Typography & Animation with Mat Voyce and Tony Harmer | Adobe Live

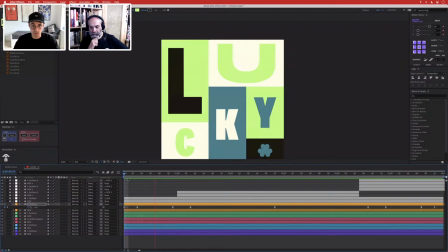They were just, I looking back now myself, you know, I was learning, but I could tell I didn't have a clue what I was kind of doing. So use practice, you know, practice to get those sort of letter forms right.
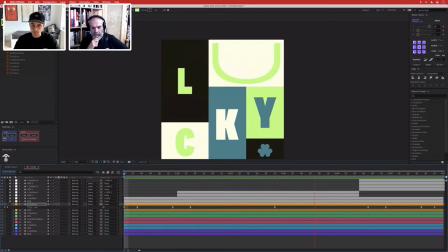I do quite like how that is animating, but I kind of would like this to be sort of seamless. So what I might do is you can get expressions for looping paths,
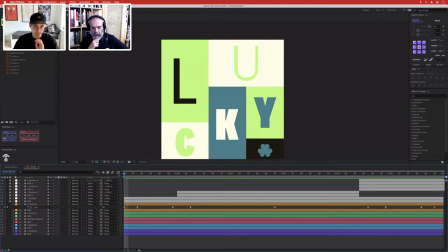because you can't just do loop out, it doesn't work, it comes up with this error and it just doesn't have it.
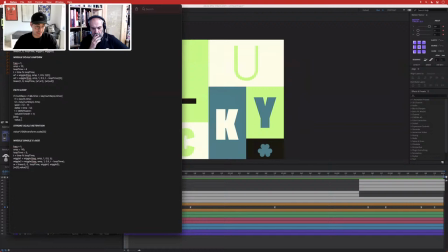So you can get expressions for looping out paths and things like this.
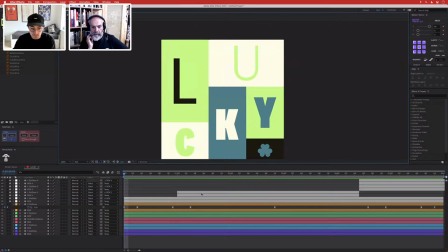I've got from forums like Creative Cow and on Adobe. You know, there's tutorials and forums there where people help each other out. So if I whack that expression in here, and let's say I shift this.
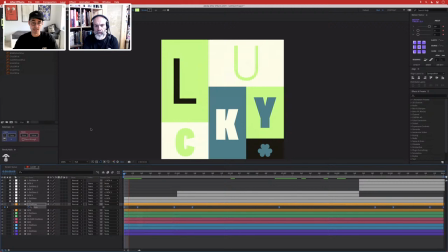Do you ever pre-compose any of these just to make it, or do you prefer to see all of the layers in the same place? Yeah, I kind of prefer to see it all in the same place. With some of my other 36 days of type stuff, when it was really super complicated, and I was doing, I might do it for the clover, the shamrock.
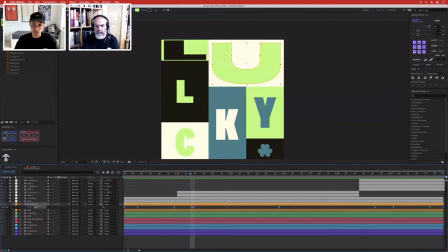Yeah. I was doing radiating colors, like, because I started to add so many more layers and sort of complexity to the timeline,
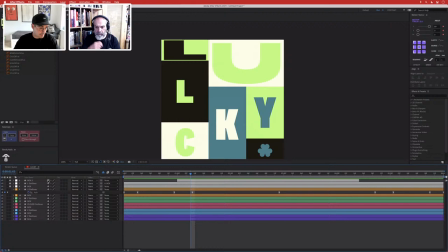then I'd pre-compose stuff and, you know, make it easier. But if not, I mean, sometimes I'll use the hide and just to make my timeline clean,
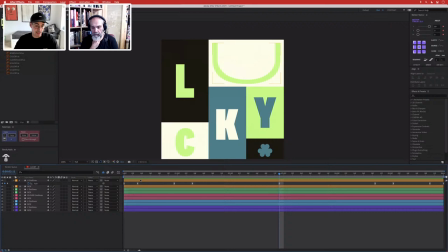just hide them off for the L. So I know that's done and dusted, and I don't have to sort of look at that. And it's also good to see then how many more layers you've got left
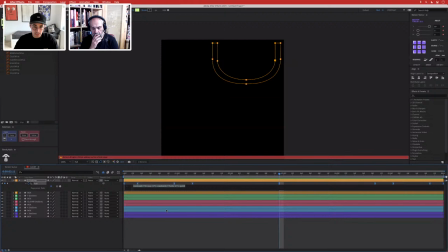to animate on something like this. Mm-hmm. So yeah, if I'm going back to adding that path in.
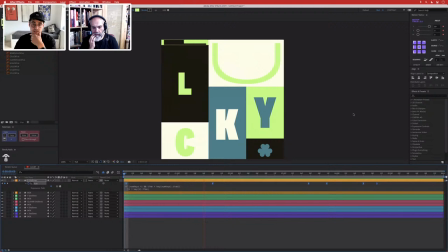So what I could do is now that should loop. If I might start that there. So now I'm going to play that. It's going to loop out perfectly. Yep. I'll bring it over a bit.
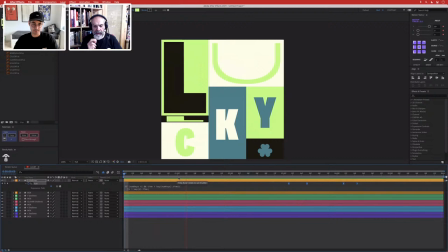So now when you're playing the animation, you kind of won't be able to tell where it starts and where it ends, and not everything's going to look the same at the beginning, which is kind of what I'm going for with that.
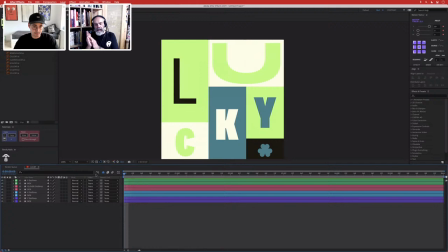So it's got quite it's that nice thing, isn't it, of being just that one stage shy of it being a complete reversal.
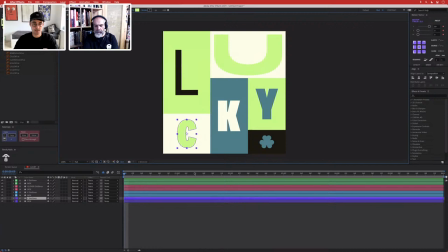Yeah, yeah. And that's the thing. I see that. I've seen that a lot. Back when I was teaching this kind of stuff, that was a thing people would do quite frequently. They'd create something that the start state and the end state were in exactly the same place and the middle state somewhere else.
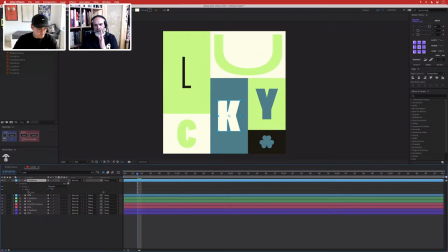And yeah, and they'd say, but it seems like it's jumping. And so that's because you're just in exactly the same place.
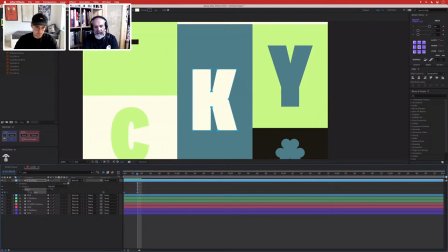So they're not jumping, pausing. And it's just that thing. It's just being that one frame shy of where you actually want to be for it to work properly. Yeah, yeah. Otherwise you get, you know, you get the awkward jumps and you get the awkward sort of,
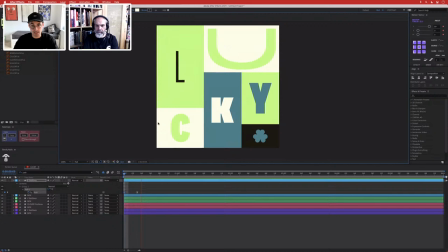you know, it's just not a perfect loop then, and you start to, you really notice then where the animation starts and ends.
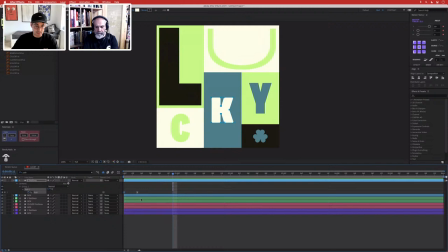Yeah. I think that's, you know, that's part of the beauty of doing something like this is being able to trick the viewer into thinking that they think they know where it started, but when it gets going,
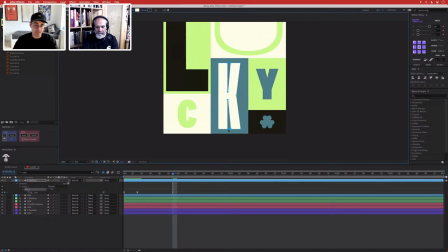it's like, oh, I actually don't know where this animation started, especially if you're viewing on something like Instagram where it is, it's playing automatically.
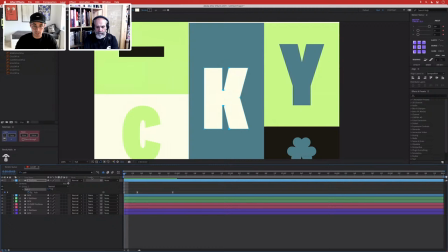You might not remember the start frame and it's going to start to be a bit like, I'm really not sure where that kind of started.
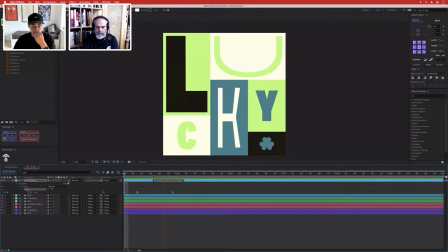This is another thing I should have done. I think I rushed through my illustration stage and look at my letters properly.
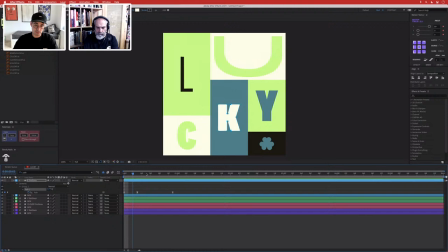But basically, I don't like how that stretches. Okay. Because a lot of these are quite smooth.
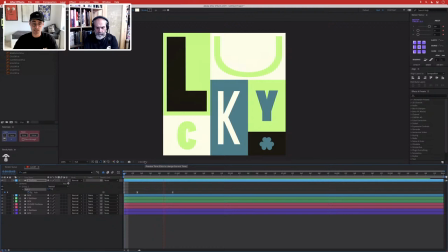I'm not looking for a typeface or a letter that's a bit more clunky. I mean, I can do that actually. Yeah. To kind of, yeah, actually that works. Because what I was going to suggest was I was going to basically remove these awkward little extra points in here.
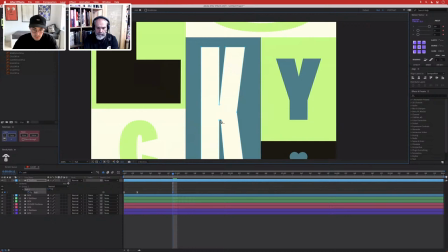Yeah. So get rid of them. Yep.
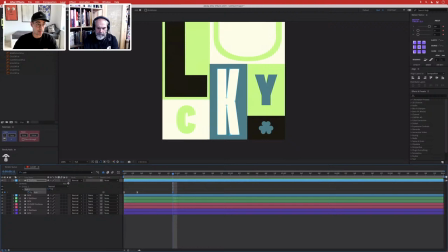And now when it animates and when it stretches out, I won't have that awkward sort of square kind of feeling to it.